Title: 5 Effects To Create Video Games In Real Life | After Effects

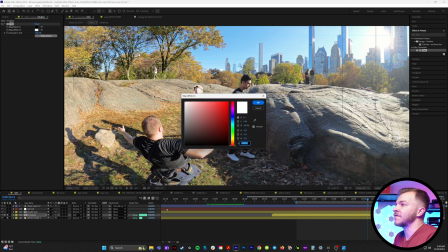(4:09)
And we're gonna map the whites of this tint, watch this, to red.
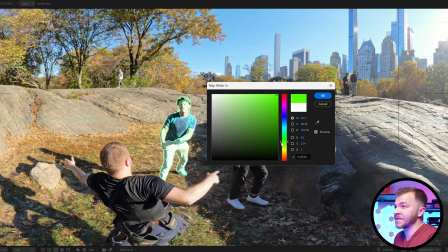(4:14)
And if you look, you can really do any color you want, but this is perfect for red to get the bad guy video game look.
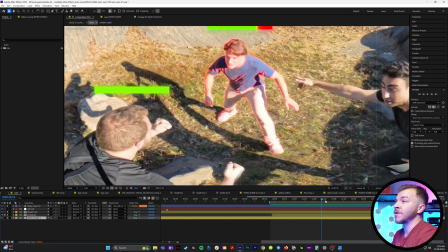(4:20)
And you can see that the lines kind of follow all the sharp and contrasty parts of his body.
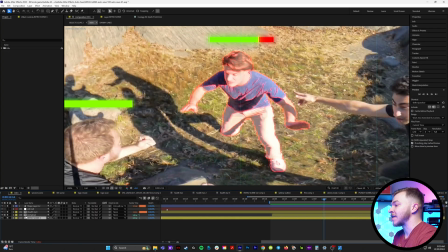(4:25)
So you get this really stylistic line look. And so now to really make this effect pop is we'll grab our red glow layer, and in effects and presets, we'll type in deep glow or whatever glow plugin you have. I'll make sure the radius is really small, and then we'll crank the exposure down, keep it juicy and subtle.
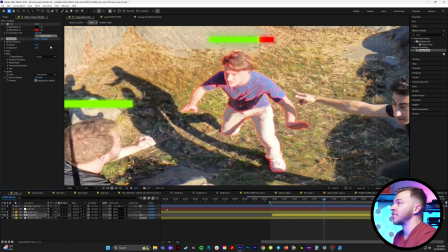(4:42)
You can also experiment with changing it to screen, and then you'd be able to actually make the glow a little brighter while maintaining a little detail. So this is with it, without it. with it, without it. Oh, it just looks so good.
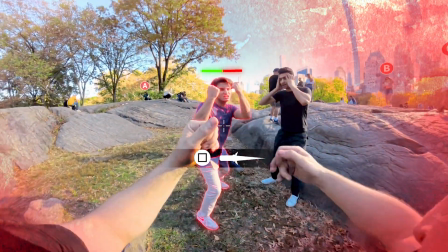(4:54)
This is true video game stylizing.
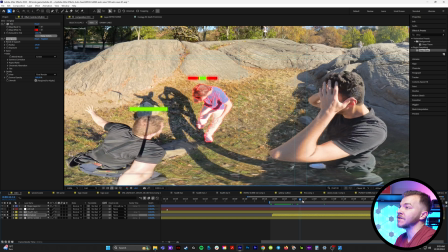(4:57)
And what we'll do is, as his health bar grows onto screen, we'll just keyframe the opacity of this red glow,
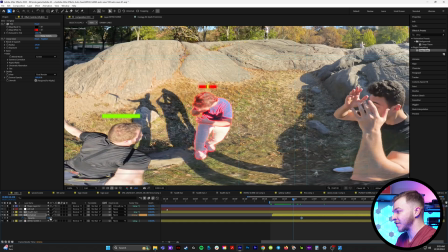(5:04)
make a keyframe for 100 and drag it over a few frames, and then start it at 0.
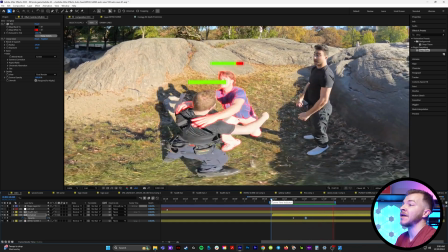(5:08)
So now we have a perfect indicator telling the audience that this man is in fact a bad guy.
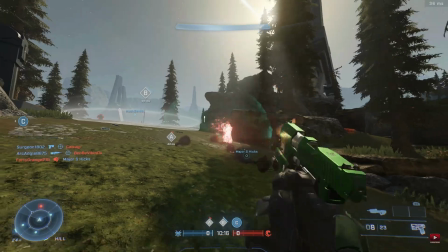(5:14)
Now for effect number 3, this one's super easy. This is those moments where you hit or get hurt in a video game and your character like turns red.
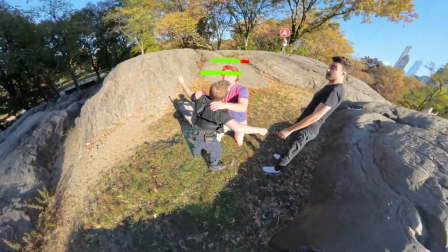(5:23)
It's kind of the visual justification for your health bar to then fluctuate down to red.
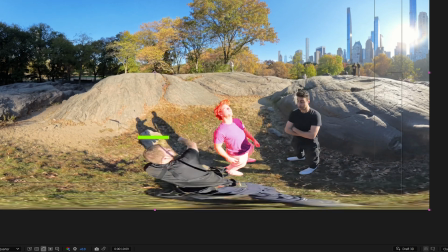(5:27)
So for example, right here, when my fist goes across his body, I want him to glow red for a moment, indicating that I just hurt him in the video game.
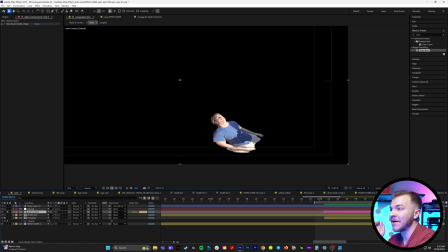(5:36)
And luckily we already masked this dude out because we did the glowing edges effect.
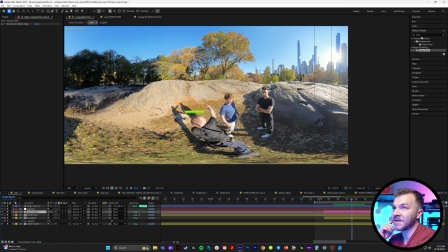(5:40)
So right here, when I hit him, what I'm gonna do is I'm gonna grab this masked out layer of him and I'm gonna type in the curves effect. And when I put that on top of this layer, I can change the channel to red, create a keyframe, and then over the frame I hit him, I can turn this red up like this.
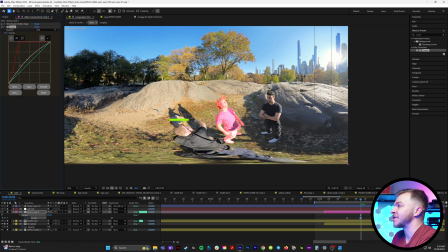(5:56)
You can also play around with the white RGB curve to get it kind of contrasty. So this is with the curves effect, this is without it. I want this effect to happen fast.
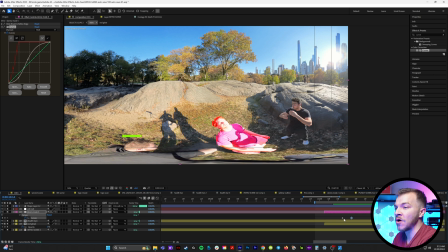(6:05)
So I'll do like 2 frames until it's super bright, and then over the next 5 frames, I'm gonna copy and paste that first keyframe.
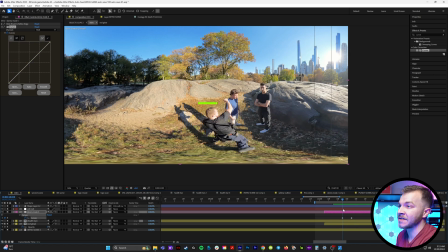(6:12)
So over this few seconds, the red plops on and then goes off.
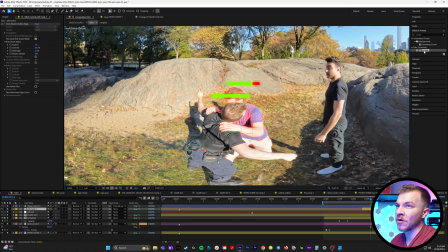(6:17)
So right here, when he goes in for the headbutt, I'll grab the curves effect and put that on my mask, create a keyframe for curves, switch it to the red channel, and for like 2 frames,
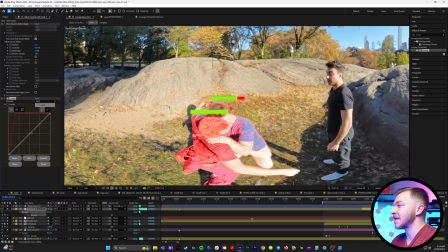(6:27)
we are gonna make the animation where I turn my body completely red like this. Again, you can play around with all the curves to make this stylized however you'd like.
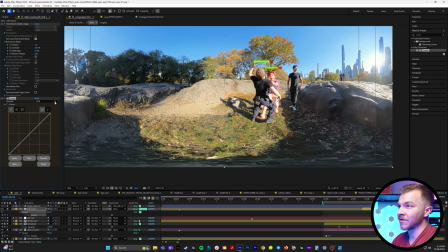(6:36)
And then over a few more frames after that, you wanna just hit reset on the curves. When he gets me right here, bam, I flash red for that second.
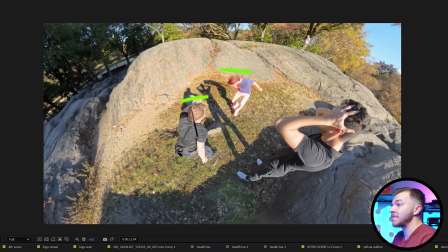(6:43)
Now with all of these effects combined, we've got this great little action scene where I hit him. You know, he flashes red, he headbutts me.
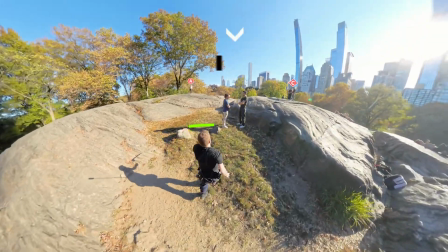(6:51)
Okay, you guys get the point. The only thing missing from this now is a cool motion graphic.
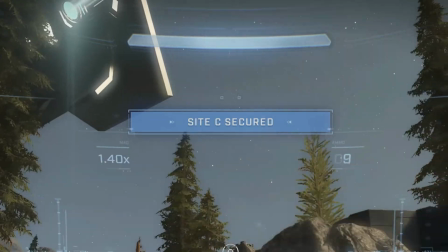(6:56)
Every great game has cool stylistic banner pop-ups giving you directions or a command to hit.
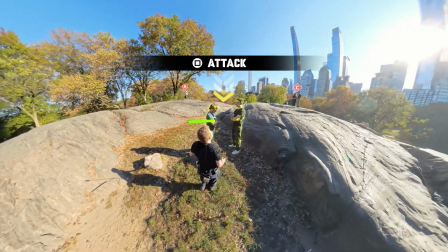(7:02)
So I'm gonna show you the easiest way to animate those here in After Effects.
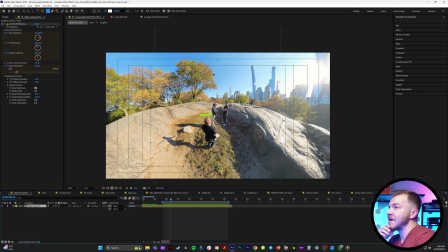(7:05)
So I'm gonna come up to the rectangle tool and I'm gonna create a big rectangle at the top of this animation.
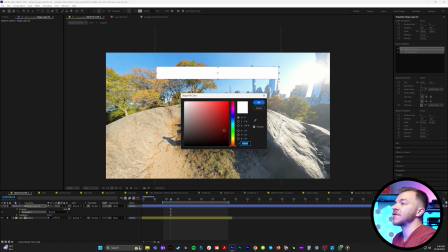(7:12)
Something a little bit like this. And I'm gonna change the fill to black. I like that look, it's a good look.
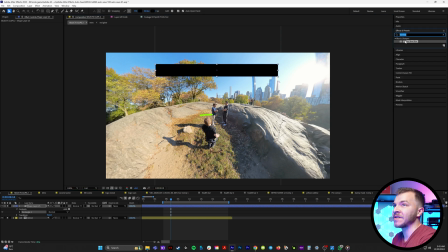(7:18)
And then this is where the magic happens. In effects and presets, we're gonna type in fast box blur.
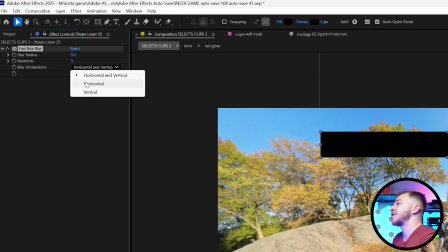(7:23)
We're gonna put that on our rectangle. And on blur dimensions, we're gonna change it to horizontal and watch the edges as we scale up the blur.
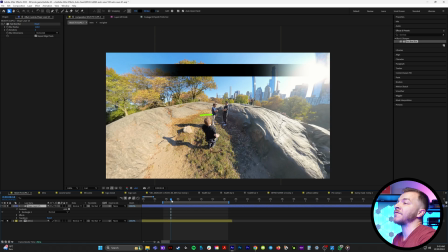(7:31)
We get this incredible taper off look. You can't tell me every great video game has banners that look just like this. And so to give it a good pop and animation, we're actually gonna create a keyframe for the blur radius when it's as blurry as we like it.
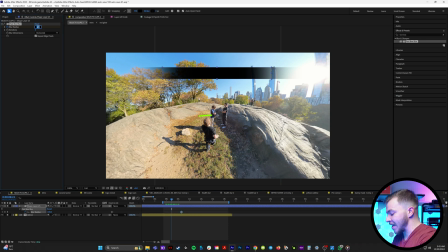(7:45)
I'll move that over like a few seconds and then do a keyframe for 0. So you'll see over time the edges get blurry. So we're gonna select our shape layer and go to properties panel on the right. And under shape transform, we're gonna unlink the scale so we can keyframe the scale to have it come onto the screen like this.
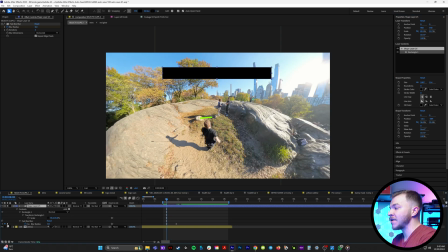(8:02)
And so we're gonna match the keyframes of the blur with the scale. So I'll go to the last blur keyframe and I'll create a keyframe for the scale. And I'll go back to the first blur keyframe and then keyframe the scale to be 0.
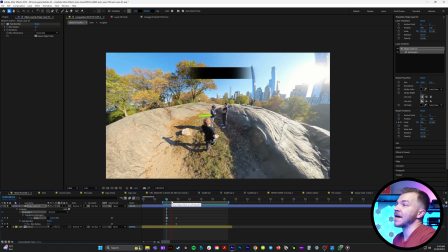(8:14)
So in tandem, it scales and gets blurry at the same time.
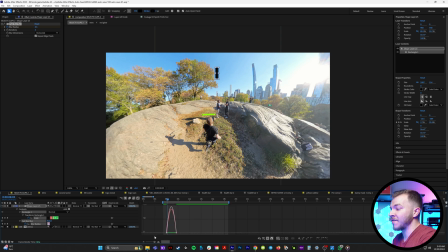(8:17)
But we're going to right click on these keyframes and easy ease them. And in the graph editor, it looks nice when it starts slow and gets fast in the middle.
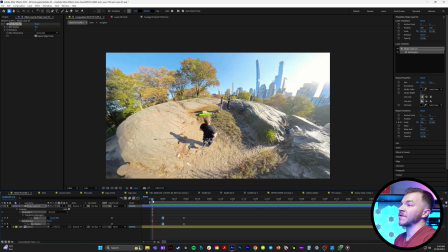(8:25)
So we're gonna create this beautiful S curve. So now when I walk up to these guys, I get a little banner pop up.
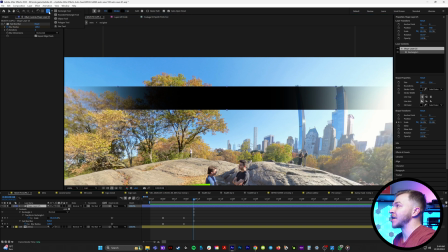(8:31)
And to add some good button detail to this, we'll just go back up to our shape tool and grab the lips, and I'll change the fill to white.
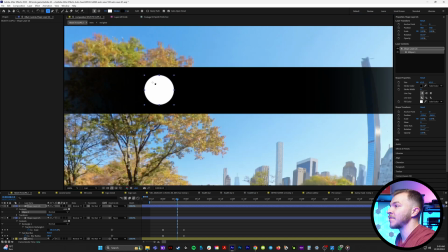(8:39)
So put this in the middle of my banner, and then I'll grab the rectangle tool and I'm gonna make the rectangle button from a PlayStation controller. We're gonna change the fill to nothing and then the stroke black with like a stroke width of 4.
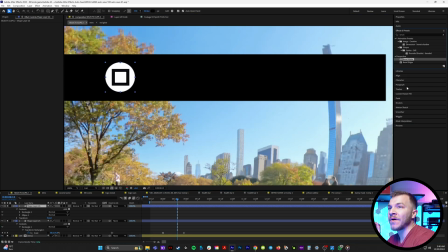(8:53)
4 looks good. And then to make the button more buttony, we'll go to effects and presets and we'll type in bevel alpha.
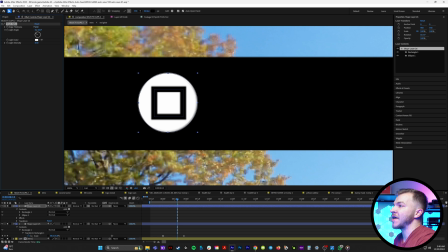(9:00)
And if we put bevel alpha on our circle, you can see if we crank up the edge thickness, it just makes the button look a little more three-dimensional.
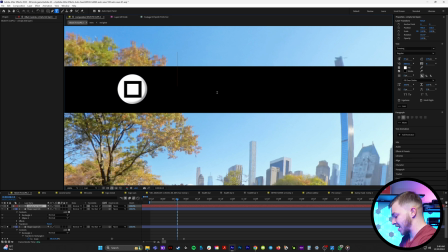(9:08)
And then we'll grab our text tool and we'll type in some kind of command. Since I'm about to punch the guy in the face, I'm gonna type the word fight.
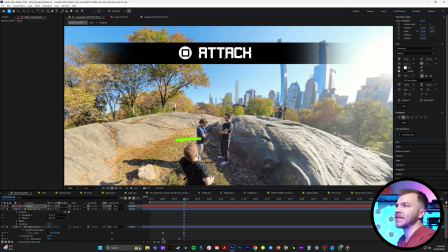(9:15)
Actually, I think attack looks cooler and this font is nice. So now we've designed a cool little banner.
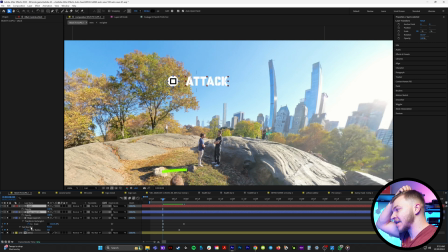(9:20)
So we're gonna open up opacity on these new layers and I'll create a keyframe right now while they're at 100%.
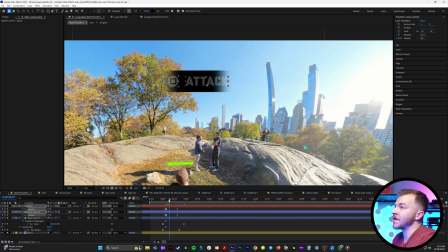(9:27)
And as the banner is spreading out, I'll just keep it at 0. So you can see here, it kind of like fades on as the bar fades on.
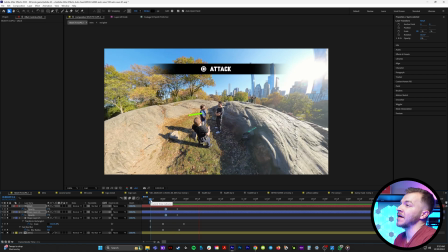(9:34)
So when I watch that back, we get this great banner giving me the option to attack these guys.
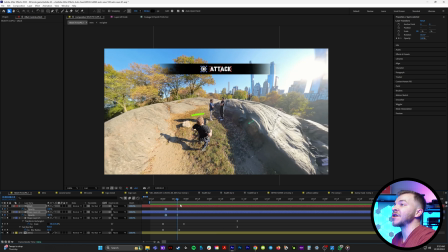(9:39)
And so as we zoom in, we want it to go away. And to justify it disappearing right before I attack them,
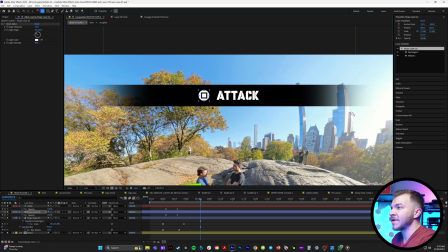(9:46)
what we can do to add a cool stylistic look, we can make the anchor point the center of this button.
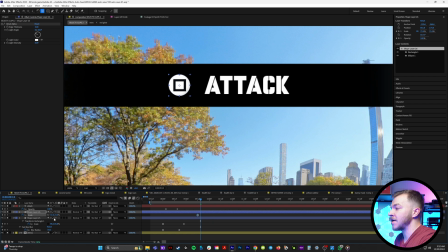(9:51)
And right before I punch them, we can create a keyframe for scale. And over a few frames, we'll create the scale to go down like this. And we'll just copy and paste that first keyframe a few seconds later. So you can see here, it looks like the button has been clicked.
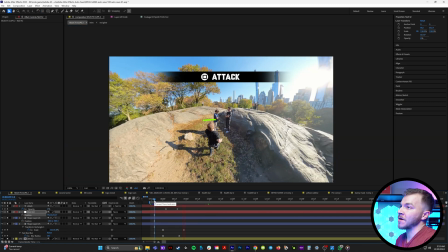(10:05)
So I'll easy ease these keyframes. So now the banner pops up. We click that button and we zoom in.
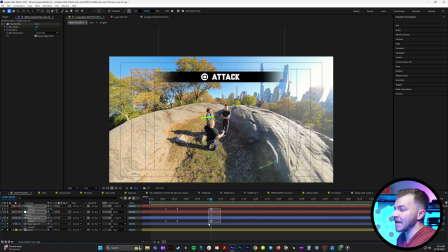(10:11)
And then when we zoom in right here, we'll create a keyframe for opacity of all these new banner layers.
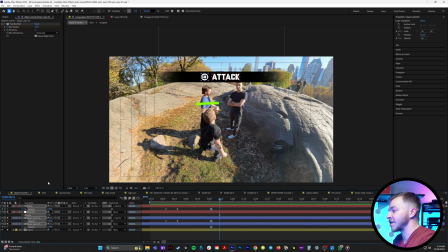(10:16)
And when we zoom in, we're just gonna keyframe it to 0.
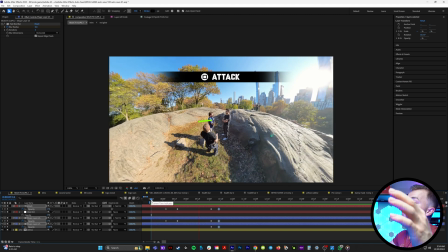(10:20)
So in totality, we've got this great scene where a banner gives us the option to attack, and then we do, baby. This just looks so freaking cool. And lastly, to make this as interactive with the screen as possible,
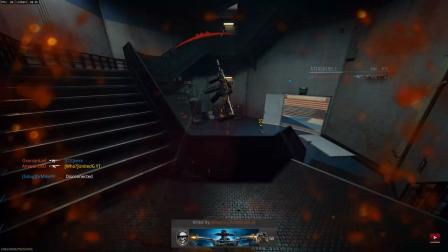(10:31)
I will show you how to do the injury screen overlay that you see in games like Call of Duty when someone's getting shot at,
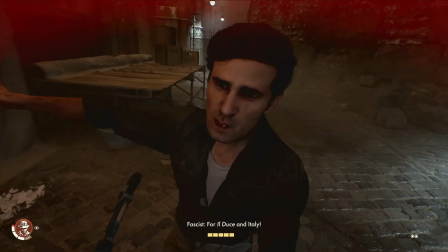(10:37)
and you get this like bloody red vignette. Mwah, it just looks so good, and I'll show you the easiest way to do it here in After Effects.
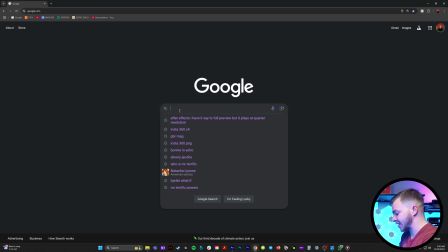(10:43)
So a fun way to do this and keeping it a little PG is you can type in red watercolor on Google.
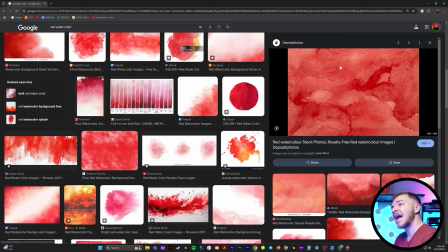(10:49)
All of these look perfectly like blood. I like this one a lot, so I will save this image.
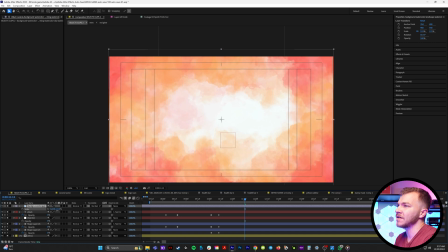(10:55)
I'll bring this into my composition, and I'll scale it to match the frame here.
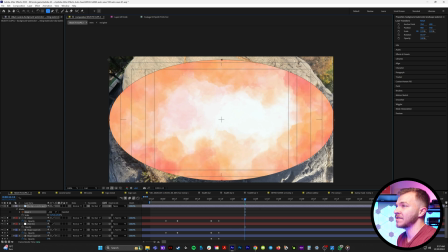(11:00)
And I will grab the ellipse tool and I'll create this mask, which I'm then going to subtract to kind of get this little vignette.
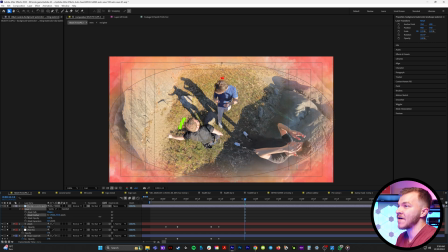(11:08)
We're gonna open up the mask here in the layers panel and just crank that feather up. I switched it out for a better watercolor thing.
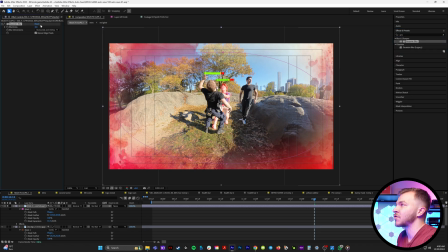(11:15)
I'll even put Gaussian blur on it so it's not as crisp. We want kind of the blood on there to be a little blurry. And a really nice touch with this, instead of having it on normal, we'll set the blending mode to overlay.
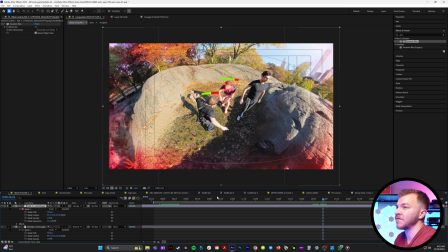(11:27)
If you look at the edges, we get kind of a cool red stylistic look.
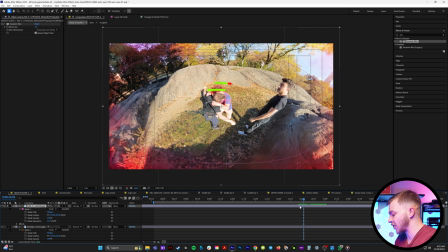(11:31)
So what we're gonna do right here when he hits me, we'll create a keyframe for opacity and put it at 0.
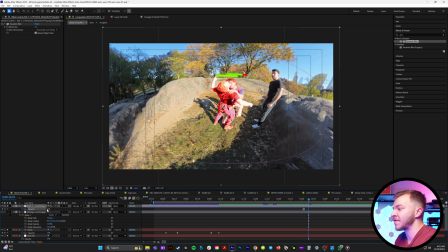(11:36)
And as he hits me, we're just gonna keyframe it to go to 100%.
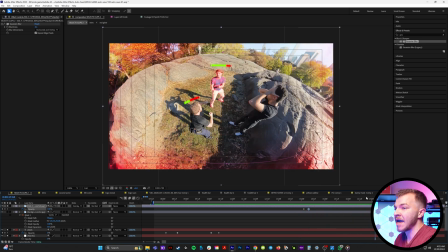(11:41)
So you can see when he hits me, the border is now all red and glowy. And I will actually fade this out really long.
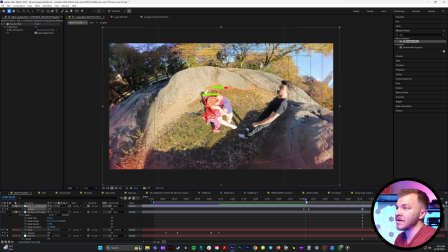(11:47)
So I'll create a keyframe for opacity at 0 right here. And you can see I'm letting it fade out for a long time.
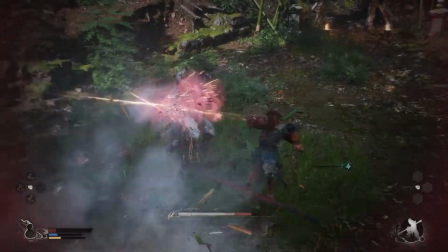(11:54)
Because in these video games, sometimes when you get hurt, your health stays low for a little bit and the screen stays red.
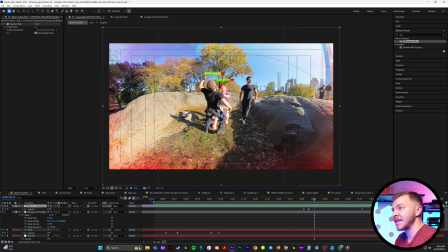(12:00)
And so now we have this kind of stylistic vignette. We're actually gonna create a new adjustment layer.
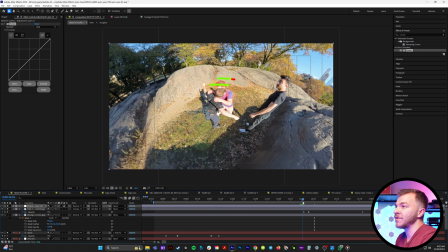(12:06)
We're gonna add the curves effect to that. And when you get damage right here, we'll create a keyframe for curves.
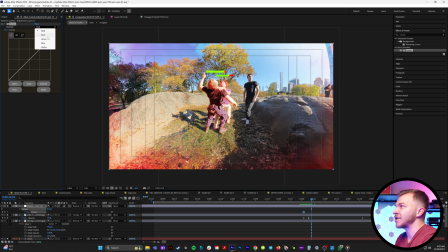(12:12)
And over a couple frames, we're just going to change it to the red channel and crank that red bar up. Actually, we'll keep the red more subtle because we don't want to take too much away from the cool vignette.